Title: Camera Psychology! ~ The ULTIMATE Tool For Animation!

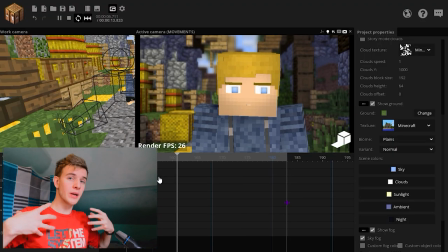745s
I'm thinking, you're moving closer, what's on his mind? This is a way to build curiosity with the viewers, that in contrast we have moving out. Something happened and we don't want to be a part of this. a way to build a creepy atmosphere, something you don't want to be a part of it and you just want to move away from it.
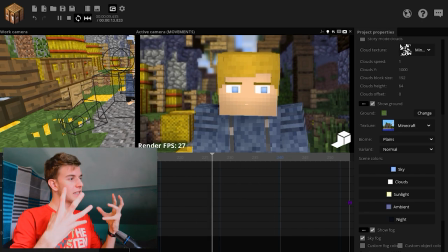763s
Then this one, the tilt. This makes for an unsettling effect. Something is wrong. Something happened and this is not a good, wow, voice crack. This is not a good place to be in at the moment.
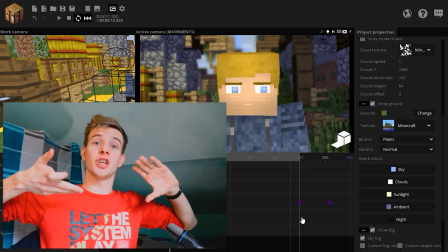774s
One of the ones that I love to use is changing the field of view, zooming out and moving in.
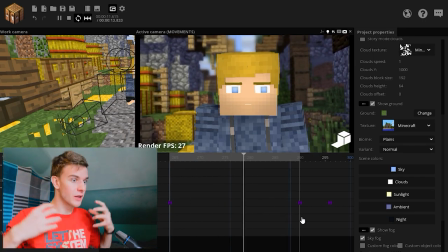780s
This creates such an effect. This is an emotional hit. Something great just happened and the character is completely out of his mind right now.
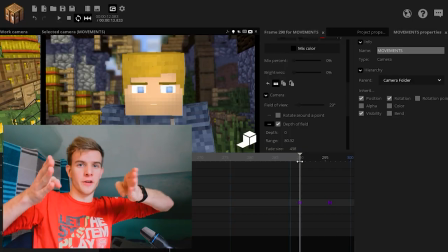788s
What I have done, look at the field of view here. The field of view was increased, but the camera moved...
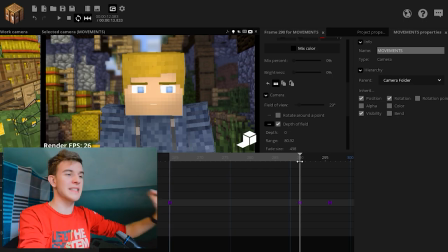792s
Voice cracks. The camera moved closer, so the character is at the same place, but the background is deforming.
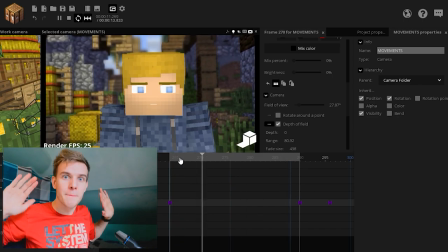800s
And this is like an emotional impact, as I said before. So trying to combine both the tilt as well as that emotional impact thing, and you get an absolutely shocking scene.
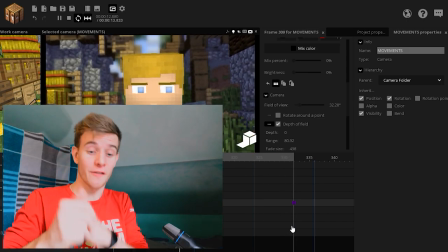811s
He is terrified, like he saw himself lying dead on the ground. This is a good place where you would use this. Dynamic camera, very good. There's also the crane or the dynamic camera, which moves around the scene all the time, getting all the shots.
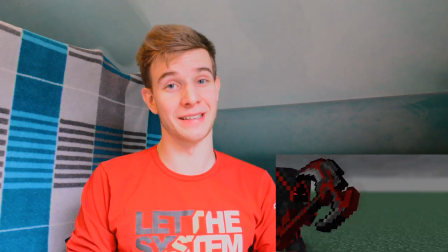824s
And here's an example from Divided 3, because again, I'm lazy to make it. And I won't spoil Divided 4 any longer.
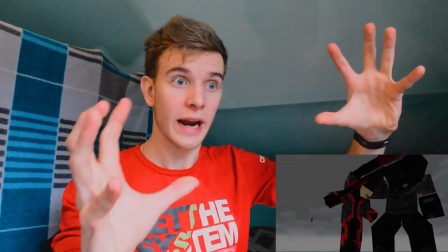830s
This is basically a good way to make the viewer feel very interacted with what's going on and show him literally everything that's going on,
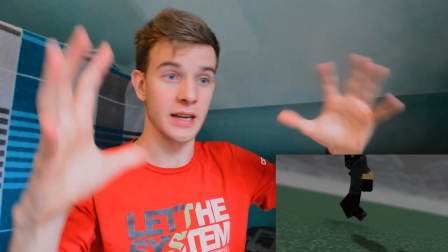838s
making him in the ultra position, knowing everything, seeing everything, being in the middle of the action.
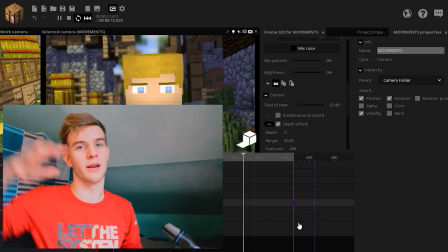844s
But of course that's better when you actually have action if something casual is going on using a dynamic camera is pointless Then of course there is lighting lighting contributes to the viewers experience a lot like the strengths of the light Position of the lights relative position between the lights all those matter But I've talked about those so many times that I'm gonna skip them today Especially since this video is pretty long by itself instead I want to move on to the final two points which are colors and exposure and I'm gonna demonstrate with this here What do you see on this image?
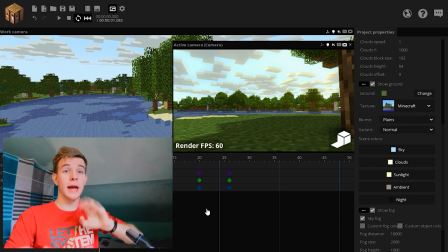873s
I don't know. It's bright warm happy Everything is nice.
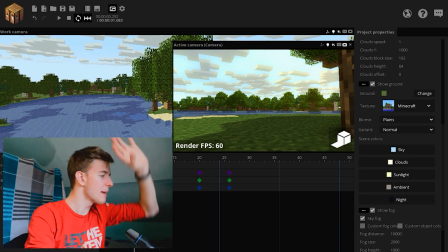877s
It shows like those happy good old times where everything is great and it's happiness everywhere What if I do this suddenly it's winter
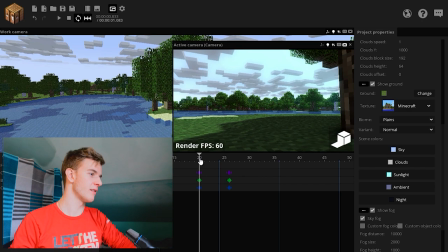885s
everything is cold I can already feel snow is coming and it's kind of sad Like it almost feels like an army is marching in to devastate the lands and ruin all this.
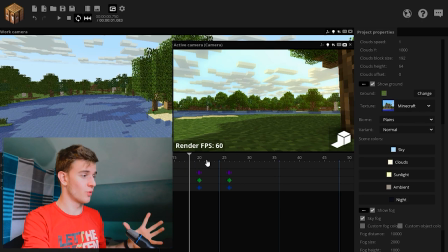893s
This is happiness Everything is with this image is bursting with happiness whereas this one is just kind of sad and depressing So colors matter.
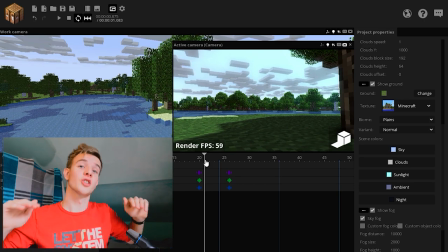902s
For example, if your character is having a hard time making the colors colder It will add up to the viewers experience like territory is gonna be set and the colors are gonna be cold So the overall experience while watching this is going to be sad He's going to empathize more kind of like
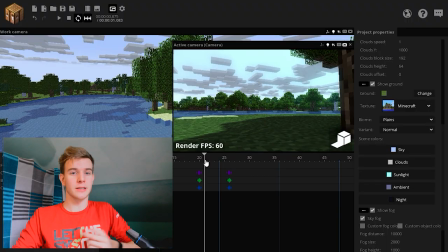916s
this right now with the camera for happy scenes You can make the colors brighter and everything's happy. Look at what I've done with the camera Everything feels so much better now, but those two scenes have one thing in common They're both pretty bright while one of them is sad one of them is happy they're both overall bright.
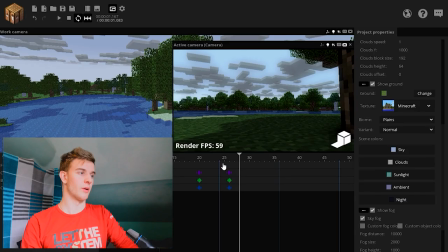932s
So let's dim the image even more. A really dark atmosphere. There is no life here, there's clouds, possibly a storm coming up. So it's logical. The brighter the image, the happier the ambience. Just don't do this. But one thing also plays a role here.
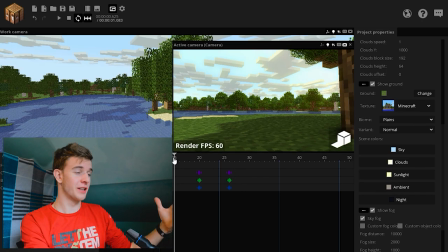947s
Look at this image. Then look at this one. One major difference is contrast. Has nearly no contrast.
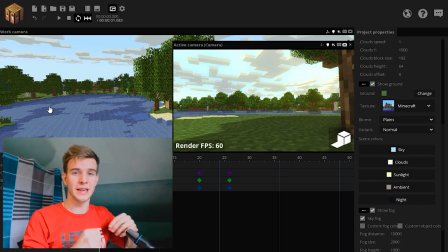953s
Like it's It's very smooth and diffused and everything is happy and naturally lit.
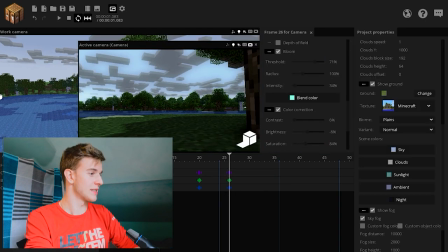958s
This is pumped with contrast and this makes for a very dark and harsh experience. Lots of contrast can make the image... But of course, don't do this because even this is too much.
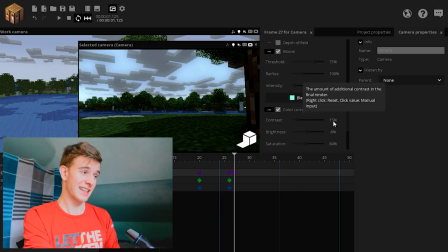970s
I would not go for this. 15 is a lot. These are sensitive settings.
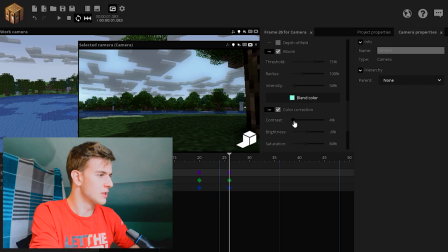975s
6. Even this feels like too much. If I would have to do something with contrast, I would go for something like this, which is 3. If you do color correction, don't go for too much. We have reached the end of the video, and yet we haven't even scratched the surface of the surface of camera language.